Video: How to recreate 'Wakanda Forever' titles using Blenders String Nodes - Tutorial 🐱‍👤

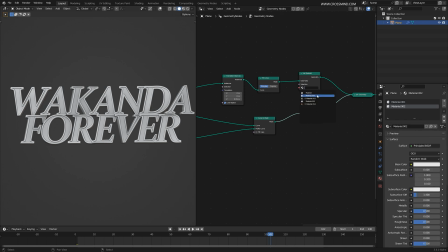So let's create two different materials. So just load this here, material number 2.
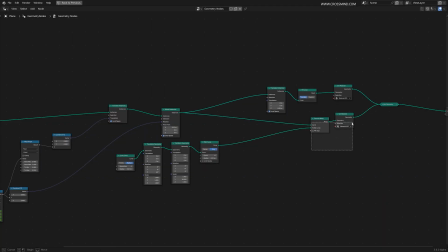And I think we are all set to render this out.
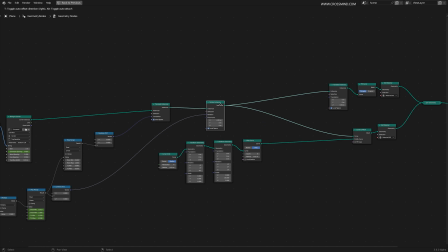Let's create some basic materials and talk about lighting a bit so that yeah, we can finish it up.
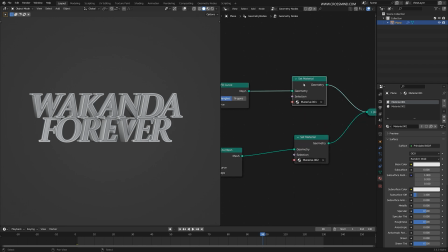So let's first select the material number 1, which is on the internal part.
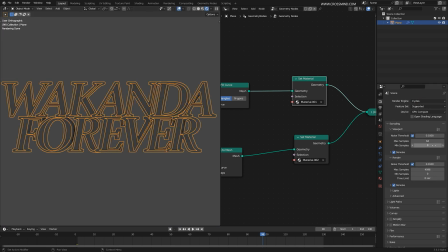So let's hit the render preview. And I'm going to reduce these samples a bit further. All right, so can't see much at this moment. Let me just bring one HDR in environment.
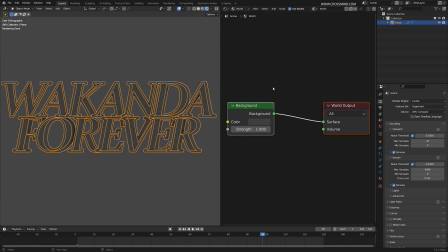Let's jump to the shader editor, world editor. I'm going to bring one environment texture.
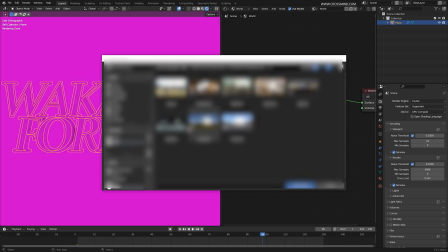And this is going to be a simple studio EXR.
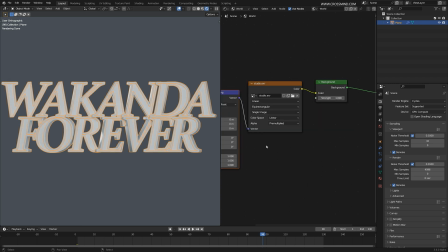All right, we are going to animate this later.
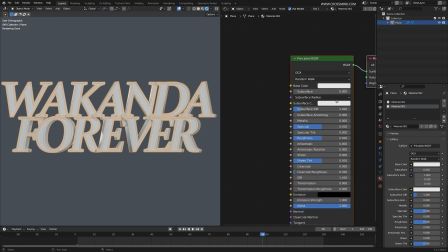And for materials, for the outer outline, we can simply bring one simple bronze-like material.
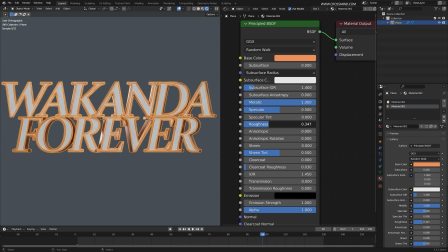And let's make it metallic. We can reduce the roughness a bit. Yeah, I think that's about it for this one.
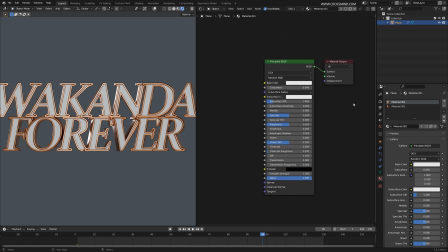Now for the main material, it's going to be a simpler one, but for the roughness, I'm going to use a texture. But first of all, let me just make it metallic for rest of the things pretty much as it is.
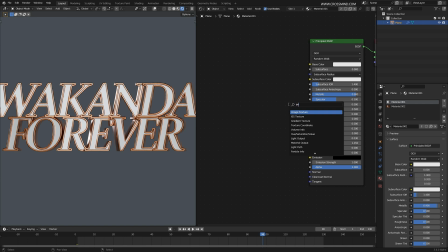So let's bring an image texture.
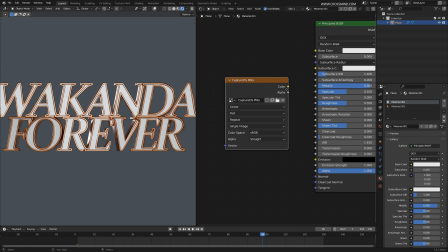So I'm using a sort of a pattern for the roughness. It's a ornamental texture.
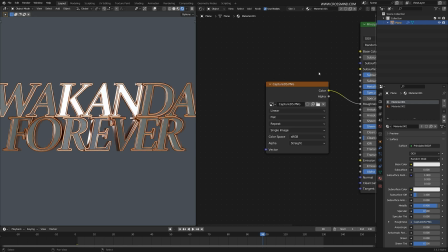I'm going to plug this one into roughness. So right now it's not showing up in the viewport. Let me just press Ctrl T with the node wrangler enabled. This should work. Let's change this into generated. Yeah.
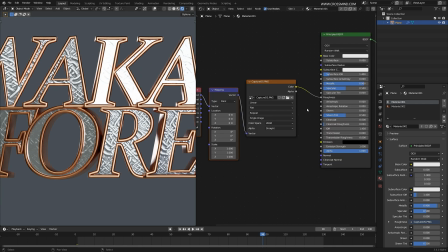So you can see the kind of texture I was talking about. Now all we need to do is map range this one.
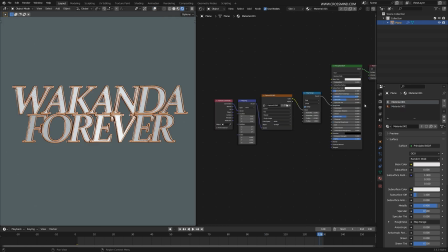Something like this. Now that we have the materials, let's talk about lighting.
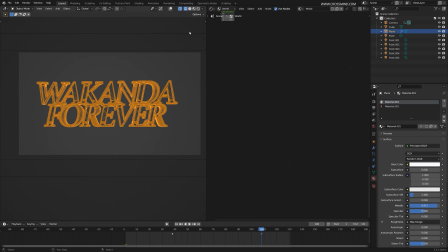Now for the lighting, what I have done is, if I render this one, first of all, there's a lighting.
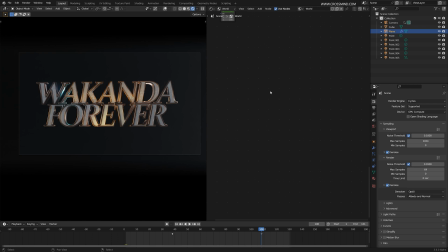And the second thing is I have animated the main lights. So if I disable the scene lights, so all of this is coming from the HDRI that we have in the background, the studio.exr. So what I have done here is when the scene starts, I've kept the intensity of the background zero.
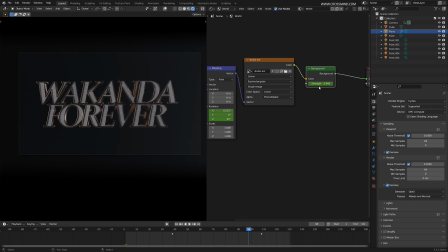And later on, along with the animation, this sort of the strength is increasing, the main title emerging from the dark. So this in itself isn't much. So along with this one, I have used plenty of lights here.
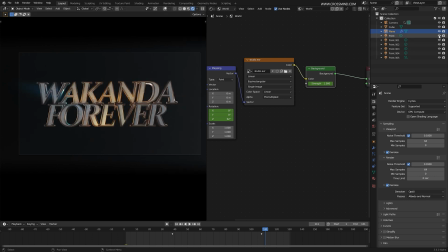So if I enable the scene lights. So I'll show you one by one what each of these lights are doing. Let me just disable the background.
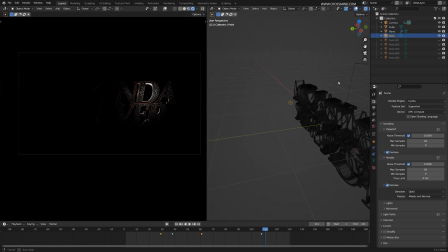So first of all, right behind the characters, I have this one light, simple point light. And this is sort of to highlight, to sort of create a rim for these side of the characters.
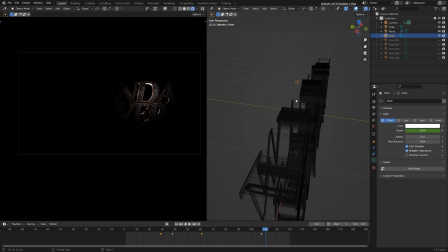I didn't want to use one light, which is going to create rim for everything. That could have been a bit overpowered light. So instead of one light, I have broken it down into multiple lights. So the second light, so this light is creating rim here on these characters.
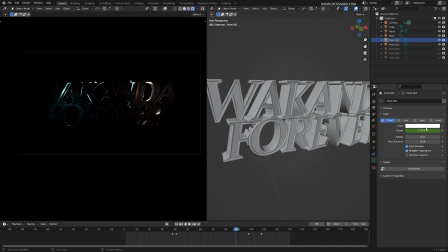So this is the second light. For the first light, I've used the bright white color, and the second light it's a variant of blue, just to add a bit of vividness in the overall thing, to add more life into this one. So second light, and the third one is right here at the front, highlighting this part of the logo.
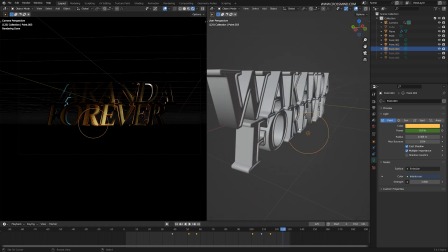I'm keeping these lights closer to the main surface just to sort of create a bit of mystery and not revealing everything.
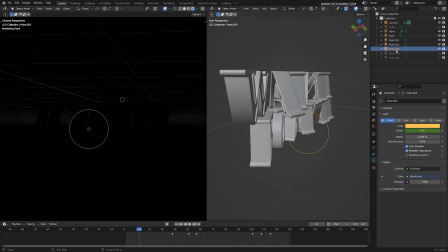And all of these lights are animated. At the frame zero, you can see the intensity is zero, and later on it increases. And
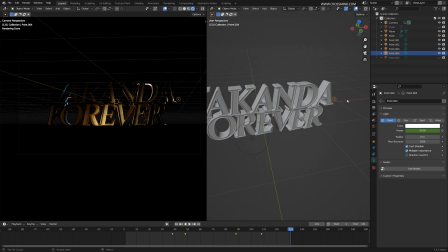then we have another light, which is right here. This one is to simply create another highlight at the exit of the logo right here.